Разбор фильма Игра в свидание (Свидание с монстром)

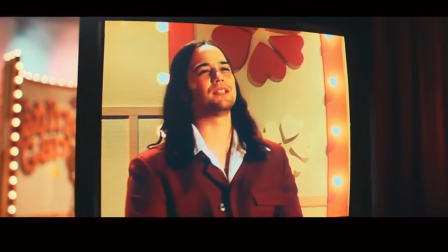[0:10]
«Женщина часа» вышла на Netflix. Режиссерский дебют Анны Кендрик.
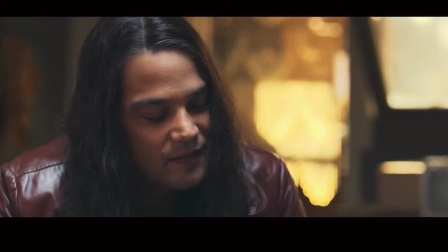[0:16]
Честно говоря, я считаю, что она справилась с фильмом довольно неплохо.
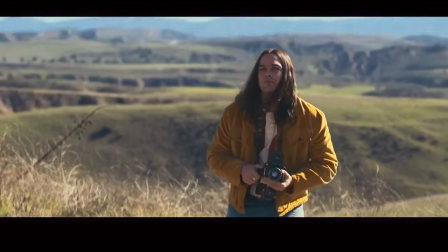[0:20]
Фильм о реальном серийном убийце родни Алькале сосредоточен на периоде,
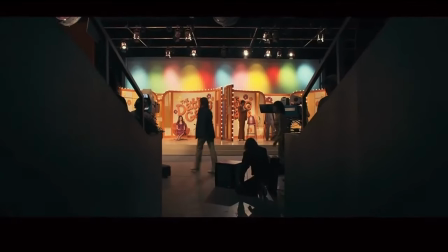[0:25]
когда он появился в популярном шоу «Игра в свидание» в 1970-х и встретился с участницей Шерил Брэдшоу.
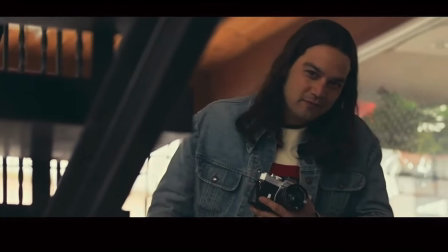[0:32]
Мы видим эпизоды его убийств с 1971 года до его ареста в 1979 году.
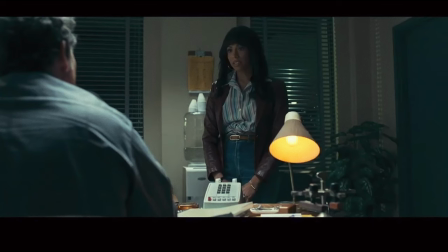[0:40]
Трагедия и бездействие полиции показаны как причины его долгой безнаказанности.
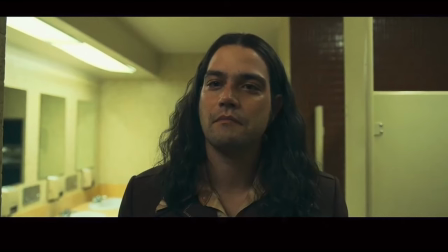[0:47]
Это жуткий фильм, за которым определенно интересно следить.
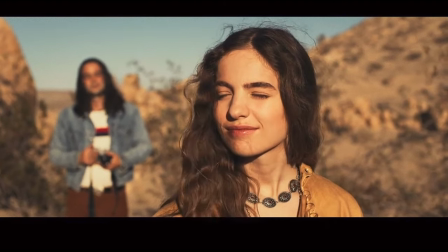[0:51]
Давайте разберем фильм, сравним с реальными событиями, и я поделюсь своим мнением.
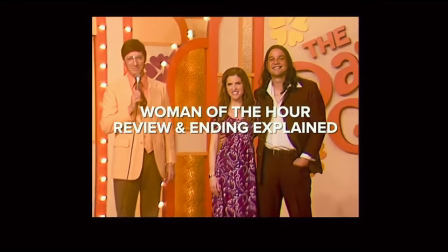[0:58]
Вот обзор «Женщины часа» и объяснение концовки. Предупреждаю, это видео будет содержать спойлеры.
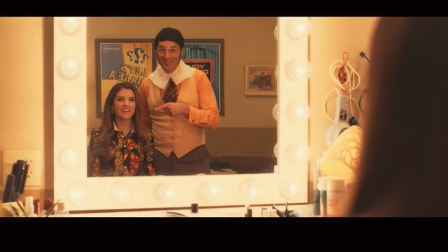[1:05]
Мой отзыв о фильме. Я на самом деле считаю, что это хороший фильм.
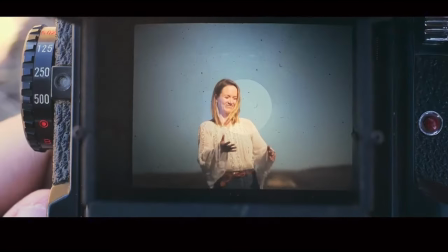[1:10]
Это дебют Анны Кендрик как режиссера, и она справилась отлично. Начальная сцена задала тон всему фильму, и было жутко наблюдать за ней.
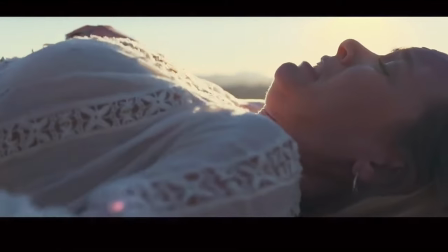[1:21]
Видеть, как родни выводят Сару из беспамятства, чтобы повторить все снова, было ужасающе.
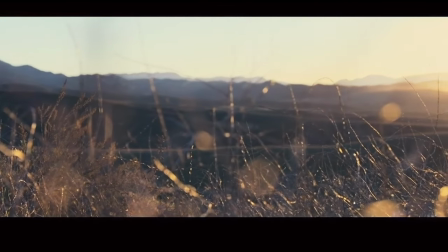[1:29]
Удаленность места и кадры с точки зрения из салона машины вдалеке показали,
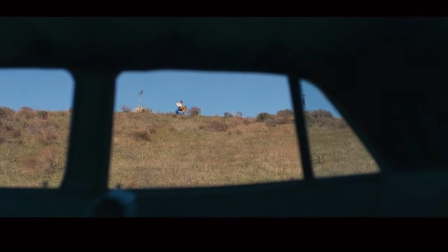[1:34]
насколько беззащитна была Сара в этой ситуации, и что побег был невозможен.
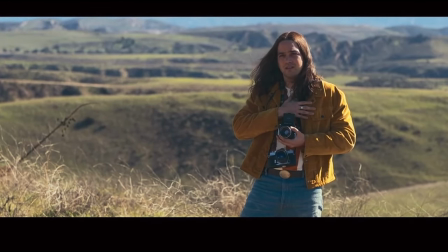[1:41]
Говорили, что Родни играл с жертвами перед убийством, и это он часто повторял, прежде чем в итоге убить человека, который был перед ним.
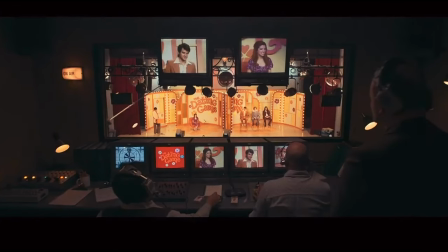[1:51]
Это отвратительно. Мне понравилось, как фильм переходил между разными периодами времени.
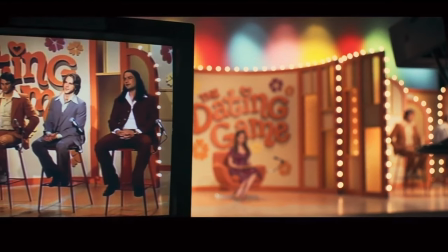[1:56]
В основном действие происходило в 1977 году, когда Родни участвовал в шоу знакомств.
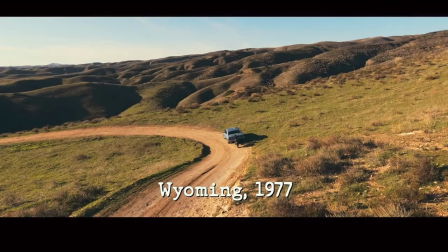[2:03]
Но мы видели и другие периоды – 1971, 1977 и
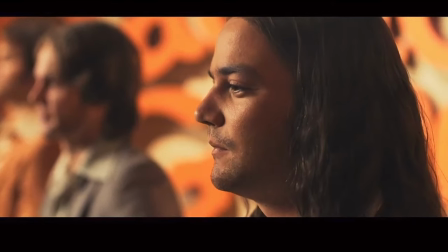[2:10]
1979 годы, хотя не в линейном порядке. Все происходило непоследовательно. Минута в 78, потом 71, затем, может, 79.
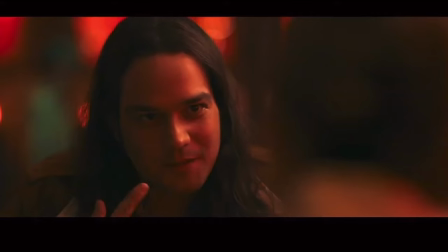[2:19]
Думаю, это отражало хаотичность убийств Родни и то, что они происходили в разных местах и в разное время.
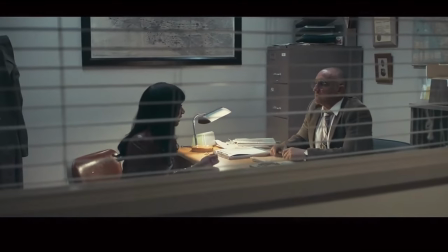[2:26]
Это также подчеркивало сложность отслеживания и запутанность ситуации, ведь полиция не была бдительна и не воспринимала сообщения всерьез.
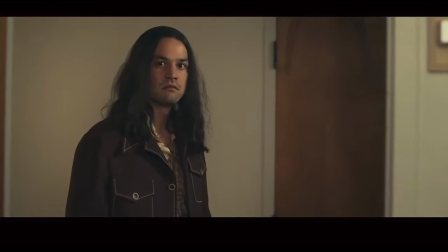[2:35]
Некоторые сцены в фильме были действительно напряженными, и зритель это явно ощущал.
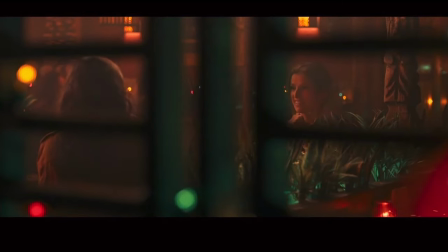[2:40]
Каждую сцену, где Родни готовился убить, было тяжело смотреть, но особенно запомнилась та,
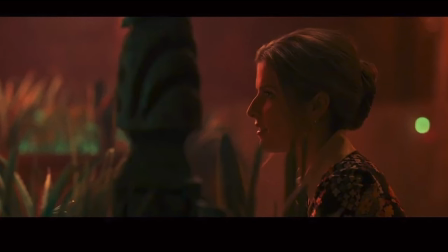[2:46]
где Родни находился в баре с Шерил, и их разговор принял странный оборот.
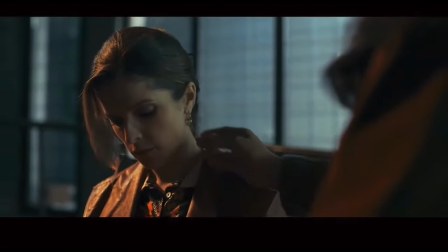[2:51]
Весь ресторан затих, и мы ощутили паузу в разговоре, когда настрой Родни резко изменился.
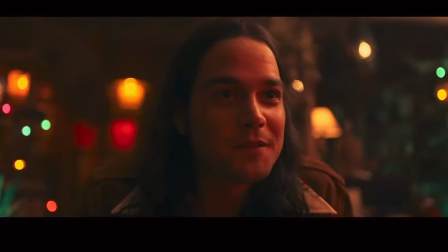[2:57]
Это явно было намеренное решение, и оно сработало очень эффективно.
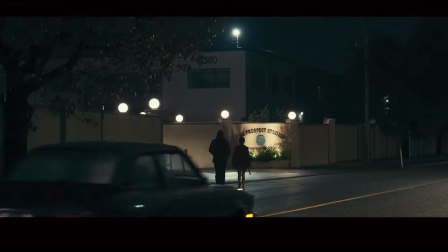[3:02]
Мы увидели истинное лицо Родни за столом, и это напугало Шерил.
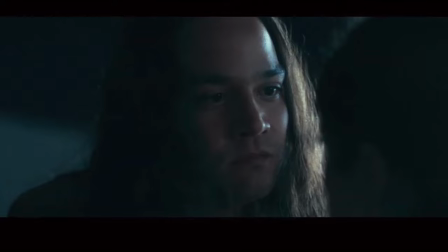[3:07]
Разница в размерах между ними в этом кадре и решение показать это подчеркнуло,
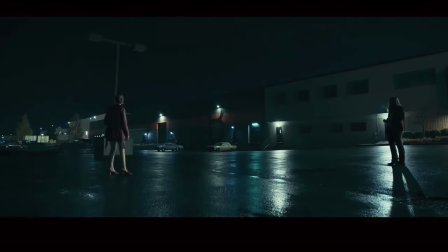[3:12]
что он мог бы легко одолеть ее, если бы захотел оказаться в такой ситуации.
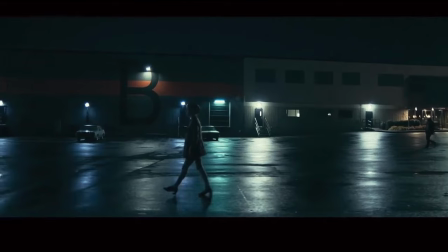[3:18]
Еще запомнилась сцена с Шерил и Родни на парковке. Его силуэт, двигающийся к ней, зная его намерения, был действительно пугающим.
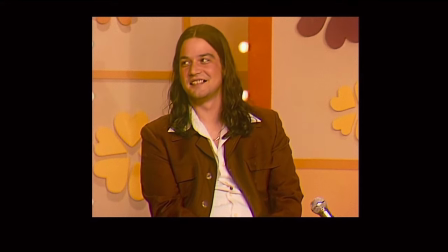[3:26]
Я не знал о родни Алькале раньше, поэтому не был уверен, выживет ли Шерил, но факт,
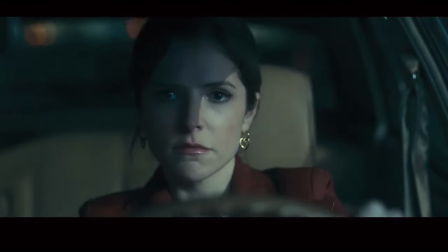[3:32]
что она спаслась только благодаря почти идеальное время, показало, как все могло быть иначе и как она могла стать его жертвой.
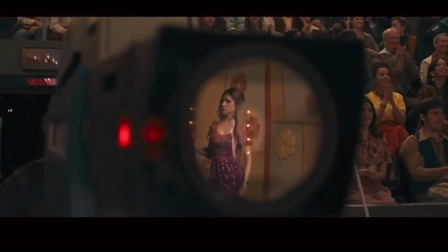[3:39]
Что касается игры, актеры отлично справились со своими ролями.
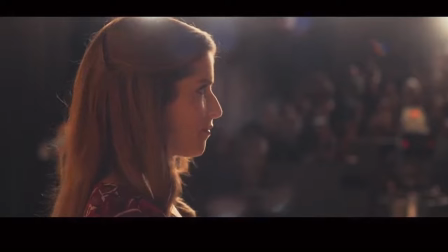[3:44]
Анна Кендрик опытна и показала убедительную игру с широким спектром эмоций.
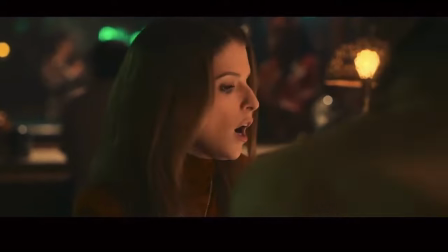[3:49]
Чувствовалось ее желание стать актрисой в Лос-Анджелесе и сильный характер, но также ощущался страх,
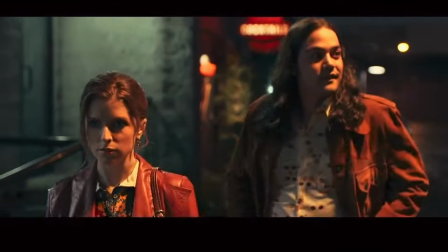[3:56]
когда она была рядом с Родни, и это было почти последним толчком, чтобы заставить ее отказаться от мечты.
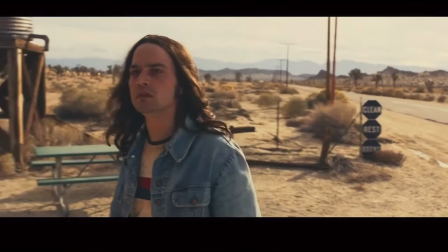[4:04]
Даниэль Завата в роли серийного убийцы – отличный выбор. Он придал персонажу действительно зловещий оттенок.
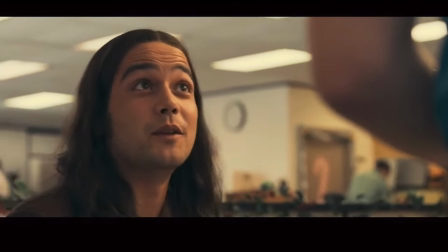[4:11]
Отлично сыграл очаровательную внешность с психотическим нутром, впечатляюще и тревожно.